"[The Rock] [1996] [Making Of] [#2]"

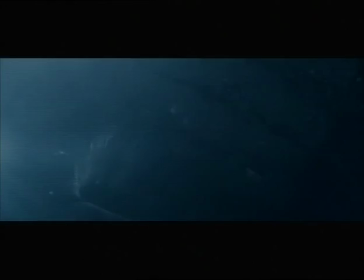(0:00)
My name is Hoyt Yateman, Senior Visual Effects Supervisor at DreamQuest Images.
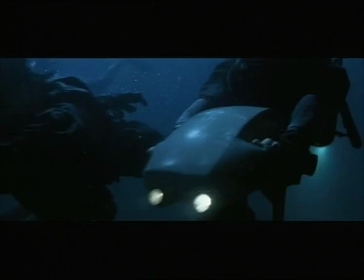(0:05)
On the rock, there was an underwater sequence that Michael Bay wanted to have, which is where the seals first have to approach Alcatraz,
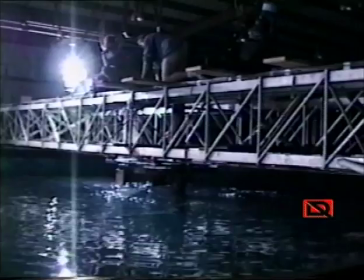(0:13)
and so they're released from a large helicopter and travel underwater toward the island.
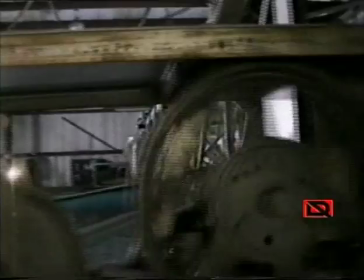(0:18)
We knew that most of the sequence was going to be done wet for wet, in other words, physically in the water with divers and cameras.
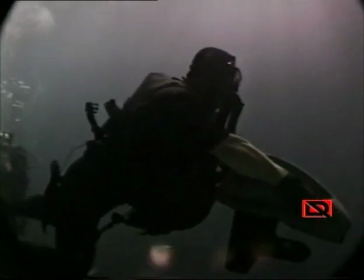(0:23)
The divers are using what they call rebreathers, which is a military-style version of an aqualung. It basically takes the exhaled air and reprocesses it so that there are no bubbles.
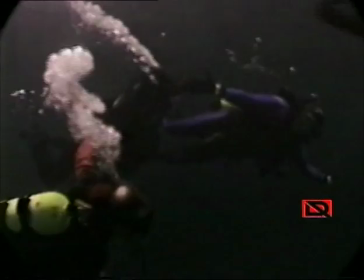(0:34)
So even though there are bubbles here, this is in the testing phase when we were kind of rehearsing.
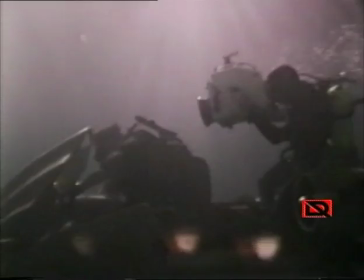(0:38)
And you can see Pete Romano again using his underwater hydroflex housings and Aeroflex equipment to shoot the actual underwater wet scenes.
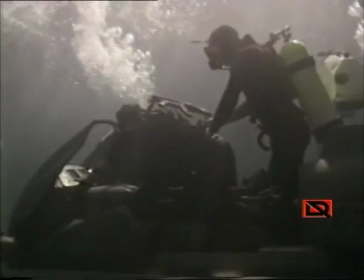(0:47)
But there was a number of shots Michael wanted that would open up the scene, make it look much larger.
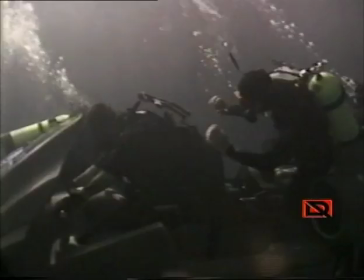(0:52)
So there's always a debate, I think, in one's mind, particularly today, when you could use either CG or computer graphics and or models.
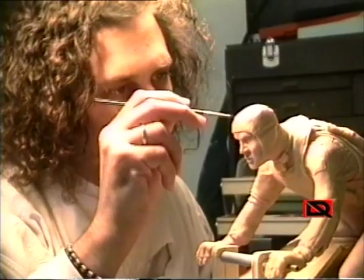(0:59)
So what we have here is a sculpture that's being done. It's a quarter scale. It's sculpted in plasticine by an artist.
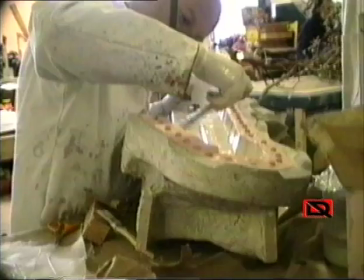(1:06)
In other words, it's one quarter the size of a normal-sized human. The sculpture will eventually go through a casting process that will be made out of silicone.
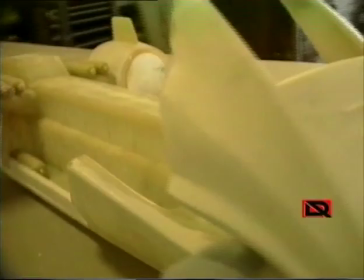(1:14)
They'll make molds out of silicone, and in that they'll inject the foam. Again, because these models are hung from wires, they have to be very light. So it's critical that the materials we use are lightweight in nature but produce very, very accurate surface detail.
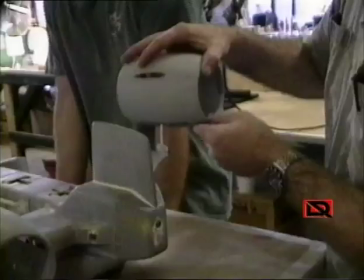(1:28)
So the silicone molds produce really good, accurate representation of the models that we sculpt,
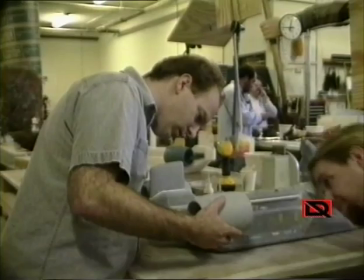(1:33)
and the fiberglass and epoxy resin is a very durable, strong, lightweight material to actually build the models out of.
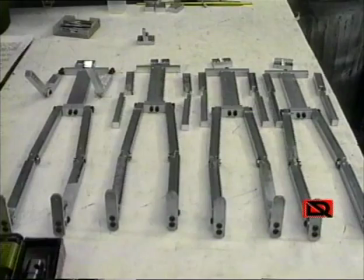(1:40)
Here you can see the armature. Each puppet was basically a marionette that was driven and actually played by a motion control device, a stepper-driven device.
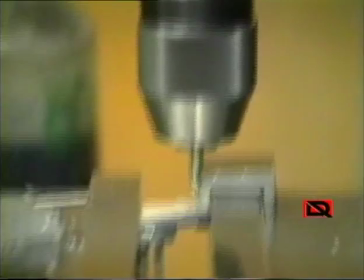(1:49)
So much like a marionette, it needs a skeleton or a bone structure.
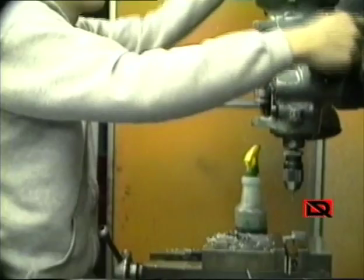(1:52)
So we build out of aluminum a relative humanoid frame that actually has lead pieces mounted in it to give it weight.
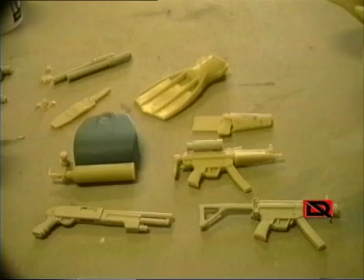(1:59)
So when it's hung from the wires, it will hang in the kind of prone position. And many people ask us, you know, why put all that detail in when you don't see it?
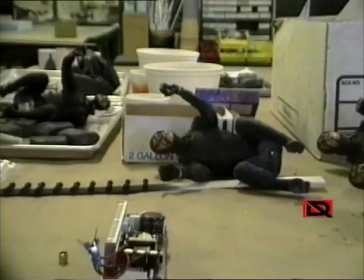(2:08)
But I think it's really important because you feel it. If it weren't there, you'd see an absence of it, and you'd wonder why this doesn't look right, you know.
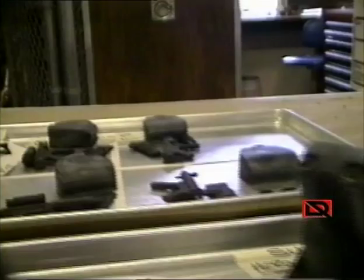(2:14)
So the more energy and effort that goes into the model, the better off it usually is.
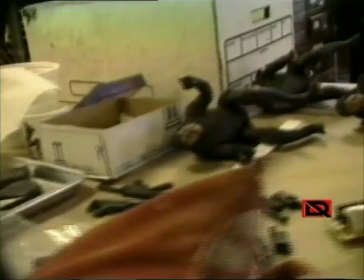(2:19)
It also frees the stage crew and the film DP to actually go in tighter than he might want to.
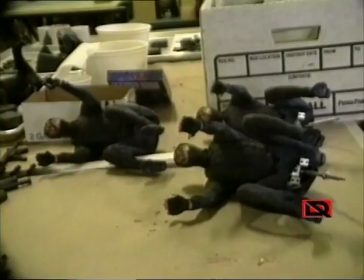(2:25)
It gives him the flexibility that he has on the stage. He's not limited by the quality of the models, therefore he can do most anything that he wants.
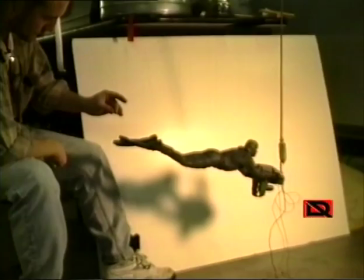(2:33)
Here we have kind of the R&D section. This is basically finding out how to move the puppet in a realistic way
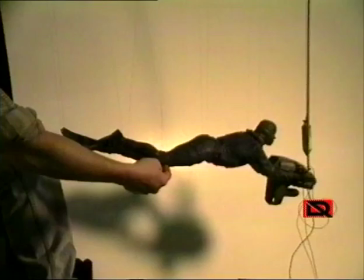(2:40)
and figuring out how many wires or the minimum number of wires we could apply to each puppet.
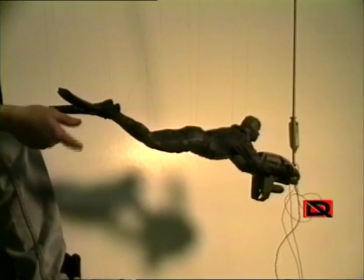(2:45)
So what we did is we brought in a true marionette artist, a puppeteer, and said, here,
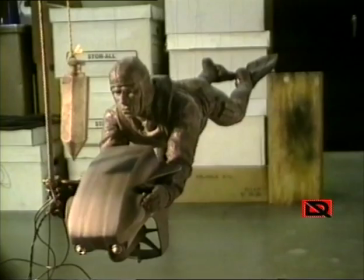(2:50)
if you had anything you want, how would you make this puppet kick and look like he's moving through the water?
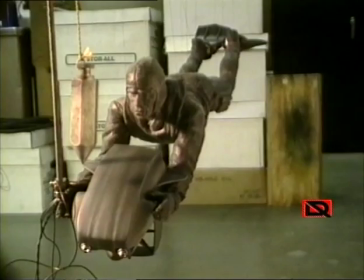(2:55)
So by having him go through and videotaping the procedures that he used, we were then later to go in and analyze what actual axes had to be created.
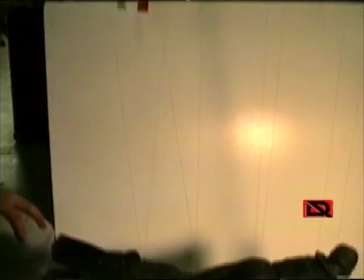(3:04)
So here what we have is a stepper-driven marionette rig that has yaw, pitch, and roll.
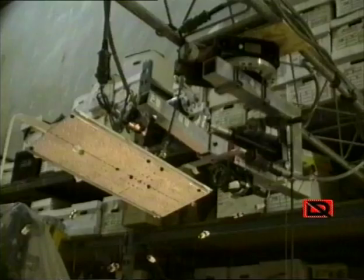(3:09)
It's based upon, believe it or not, a helicopter swashplate, which is the cyclic part of the helicopter,
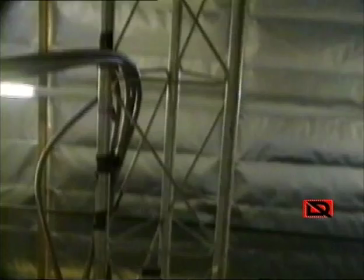(3:14)
and it allows us to have rotational movements as well as tilt movements.
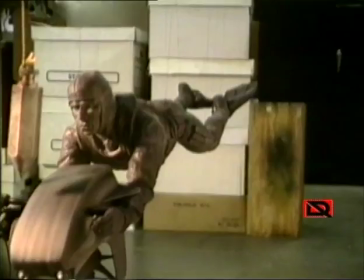(3:18)
And so by playing with this, we're able to give the illusion that he's kicking. It's also a careful combination of weighting.
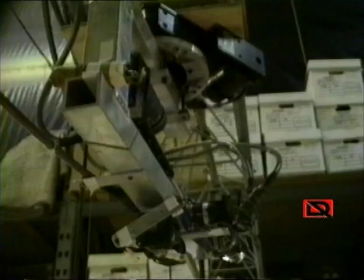(3:25)
Each model had to be cut open at the thigh and leg area and small little leads used in
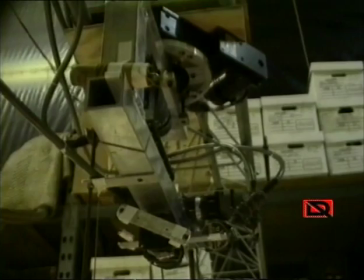(3:30)
fishing was used to give enough weight to the model so that as the wire was released,
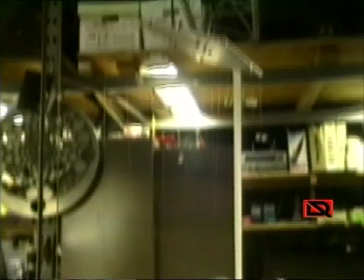(3:36)
the leg would go down.
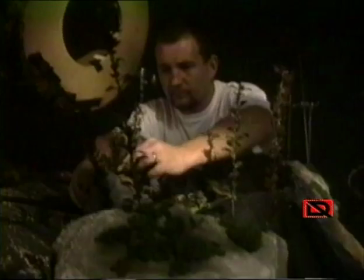(3:37)
So this is a very important part of the process, is really working out the technology so by the time you do get to stage, You're not spending a lot of time dealing with the mechanics.
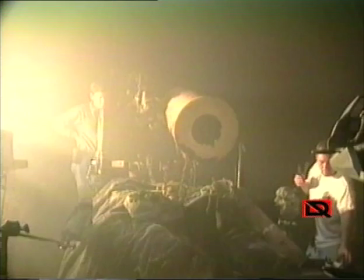(3:46)
You're more concerned about the aesthetics. Here we have the environment.
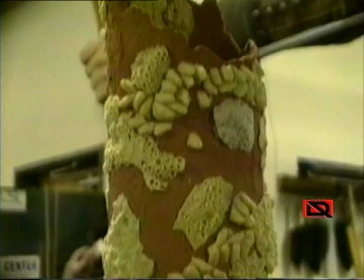(3:50)
Again, it's mostly a blue void, but we have to create the kind of drainage, broken drainage section that the divers swung up to.
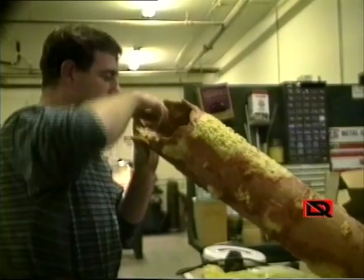(3:57)
So again, it's using very simple materials, PVC pipe, cardboard tubes, and we sculpt little sea urchins and creatures and crustaceans and cast them up.
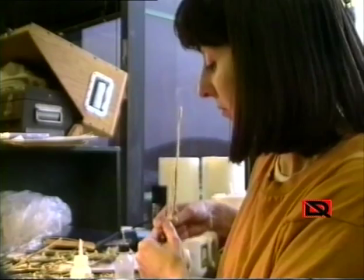(4:05)
And here you can see they're making plants and things to give the feel of an aquatic background.
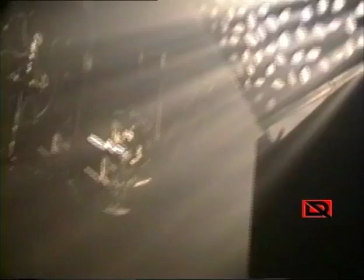(4:11)
Detailing, aging, and paint plays a very, very large part in the finished product and what it looks like on screen.
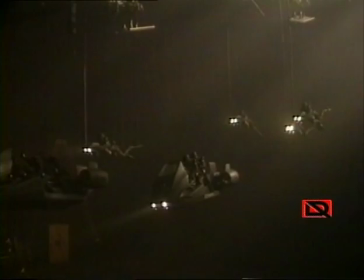(4:17)
Okay, here we have the motion control stage. This is where the models are now brought onto the stage.
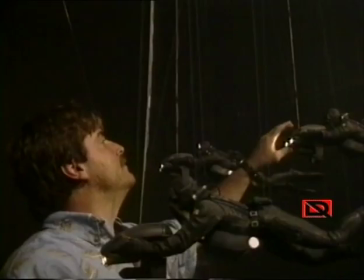(4:22)
We're not completely finished with each of the final detail, but it's well enough along that we want to put something on film.
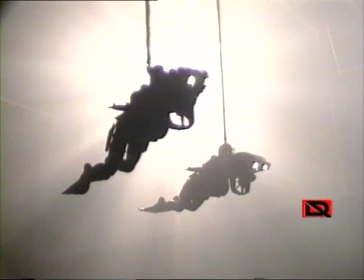(4:29)
Dry for wet photography is essentially the use of smoke, lighting effects, and filters to give the illusion of underwater.
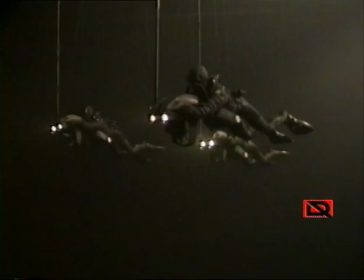(4:36)
Here, we're not that deep. We're only about 30 or 40 feet below the surface. So to give the surface light, we have, you can see some rays coming from the upper left screen.
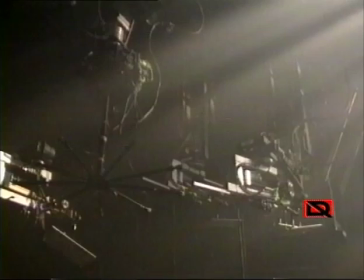(4:44)
We can see like a cuckoo coloris. Basically, it's a wooden structure that's been cut out in odd shapes.
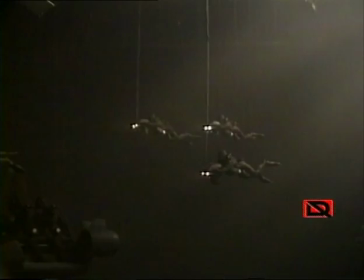(4:50)
And that is moved again by a step remover driven by the computer. And that gives the illusion of shafts of light as if it's penetrating a surface.
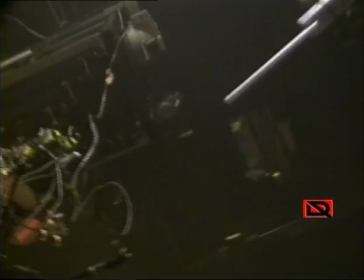(4:58)
The motion control rig runs from a ceiling rig called the gantry. It's a very large device.
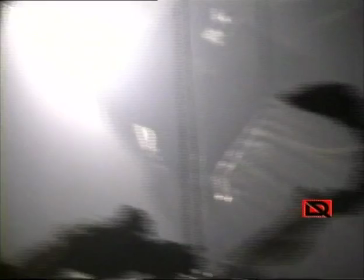(5:03)
It's 96 feet in length and about 70 feet in width. and it has three bridge cranes that move across.
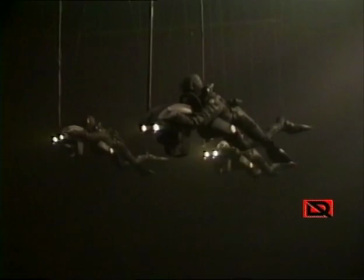(5:08)
So each of these divers are mounted onto a separate bridge, and each bridge carries a marionette movement. I think in total we had somewhere around 56 axes of motion control all working together. Each diver had a separate program, so they were kicking independent from one another.
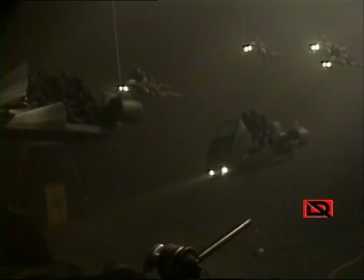(5:24)
Using different filters, both on the lights and on the lens, is very important because, again, you have to give the illusion of aerial perspective, or I should say aquatic perspective.
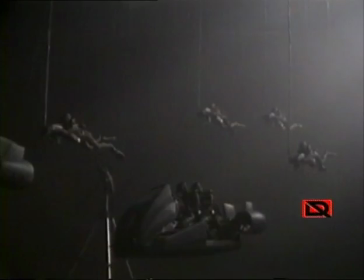(5:32)
The attenuation of the light as it goes further away. We'll put bluer gels on the miniature lights that are the ones furthest and less blue gels than the ones that are closer because, again,
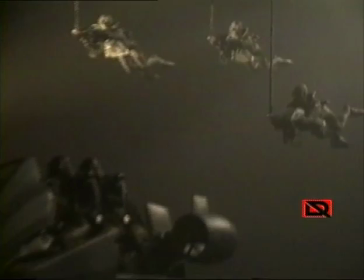(5:42)
light naturally transitions to blue as it travels through a column of water.
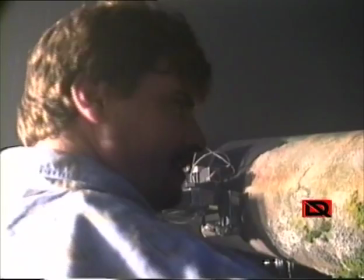(5:47)
The motion control camera is a very useful tool because it allows us to crank at a very slow frame rate. We're probably somewhere between 8 and 16 seconds per frame. This offers us two things.
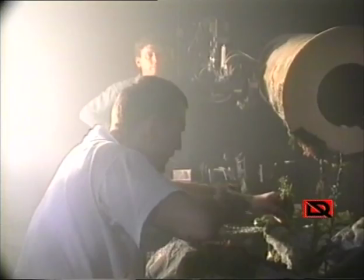(5:58)
One is control because we are running on cables. The second is that we can get the depth of field required to give the illusion that these quarter scale miniatures are indeed full scale.
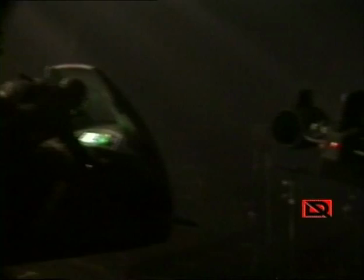(6:08)
Having the motion control also allows us to do the choreography. We're able to have all the divers move together, the camera move,
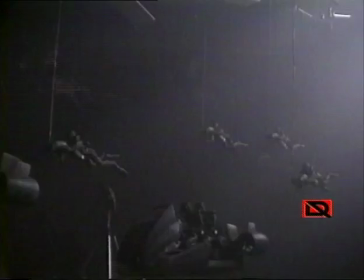(6:14)
all the lighting gags we have in the ceiling to give the illusion of these shafts of light under very controlled conditions.
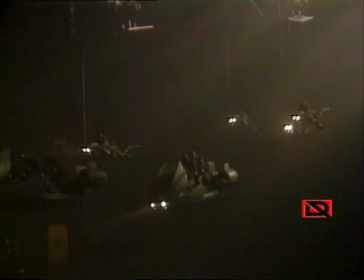(6:21)
You also notice that the shafts that hold up the models have to be eliminated too. So this, by the ability of repeating, allows us to go in and actually remove the rods.
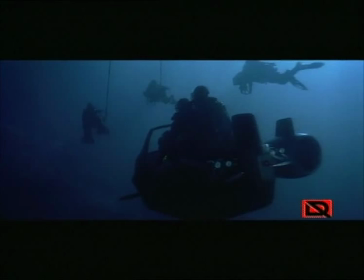(6:30)
What we do is we put an orange kind of reflective material on the rod and then using ultraviolet
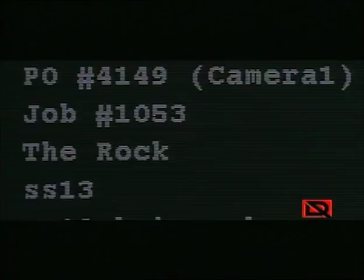(6:37)
light we can then do a separate element called a mat pass and that will actually photograph these shafts or sticks.
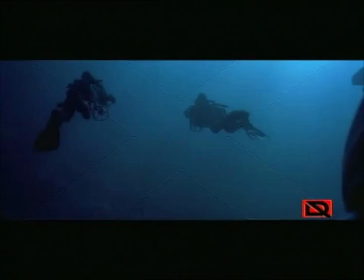(6:43)
Then in digital we use the paint system to go in and actually remove the rod with an empty plate and therefore the audience
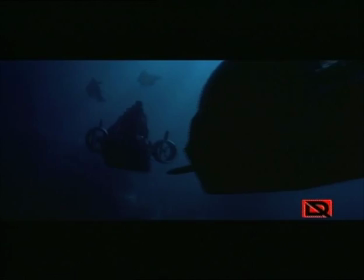(6:49)
doesn't see what's actually suspending each of the puppets and the illusion is pretty convincing that they're actually floating in this kind of aquatic environment.
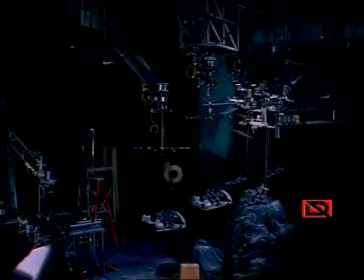(6:57)
Here is a time lapse view of the drive for wet photography done on the motion control stage. This took about maybe an hour and a half to shoot. It's time compressed and you can see all the different rigs in the ceiling moving.
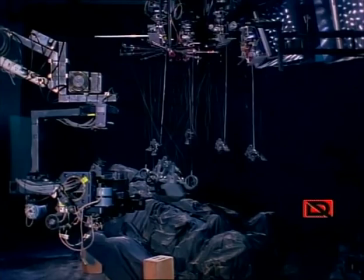(7:09)
You often notice in the right-hand corner the light effect I was talking about earlier. That's being driven by the motors as well so it gives the shafts of light that we see in the actual water effect.
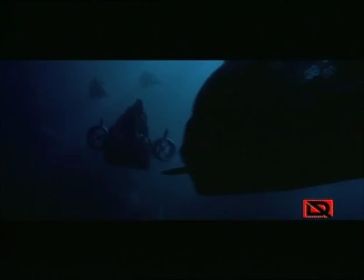(7:20)
Something else we add later are those bubbles. That's a very important part of what goes on as well.
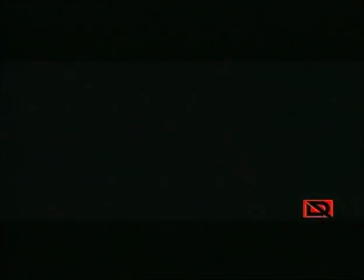(7:25)
So what we produce are kind of these phantom ships that ride within the actual silhouette of the ship and And they're producing these cavitational bubbles,
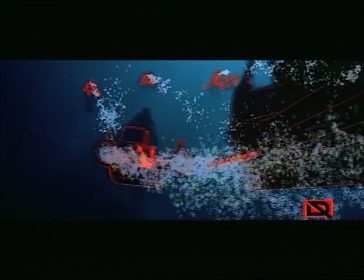(7:33)
which are actually particle elements. They're elements that are generated in computer and then composited very carefully, and they have the kind of float and feel of bubbles. One ship will push the bubbles from another ship, and that actually helps give the illusion that the ships are underwater.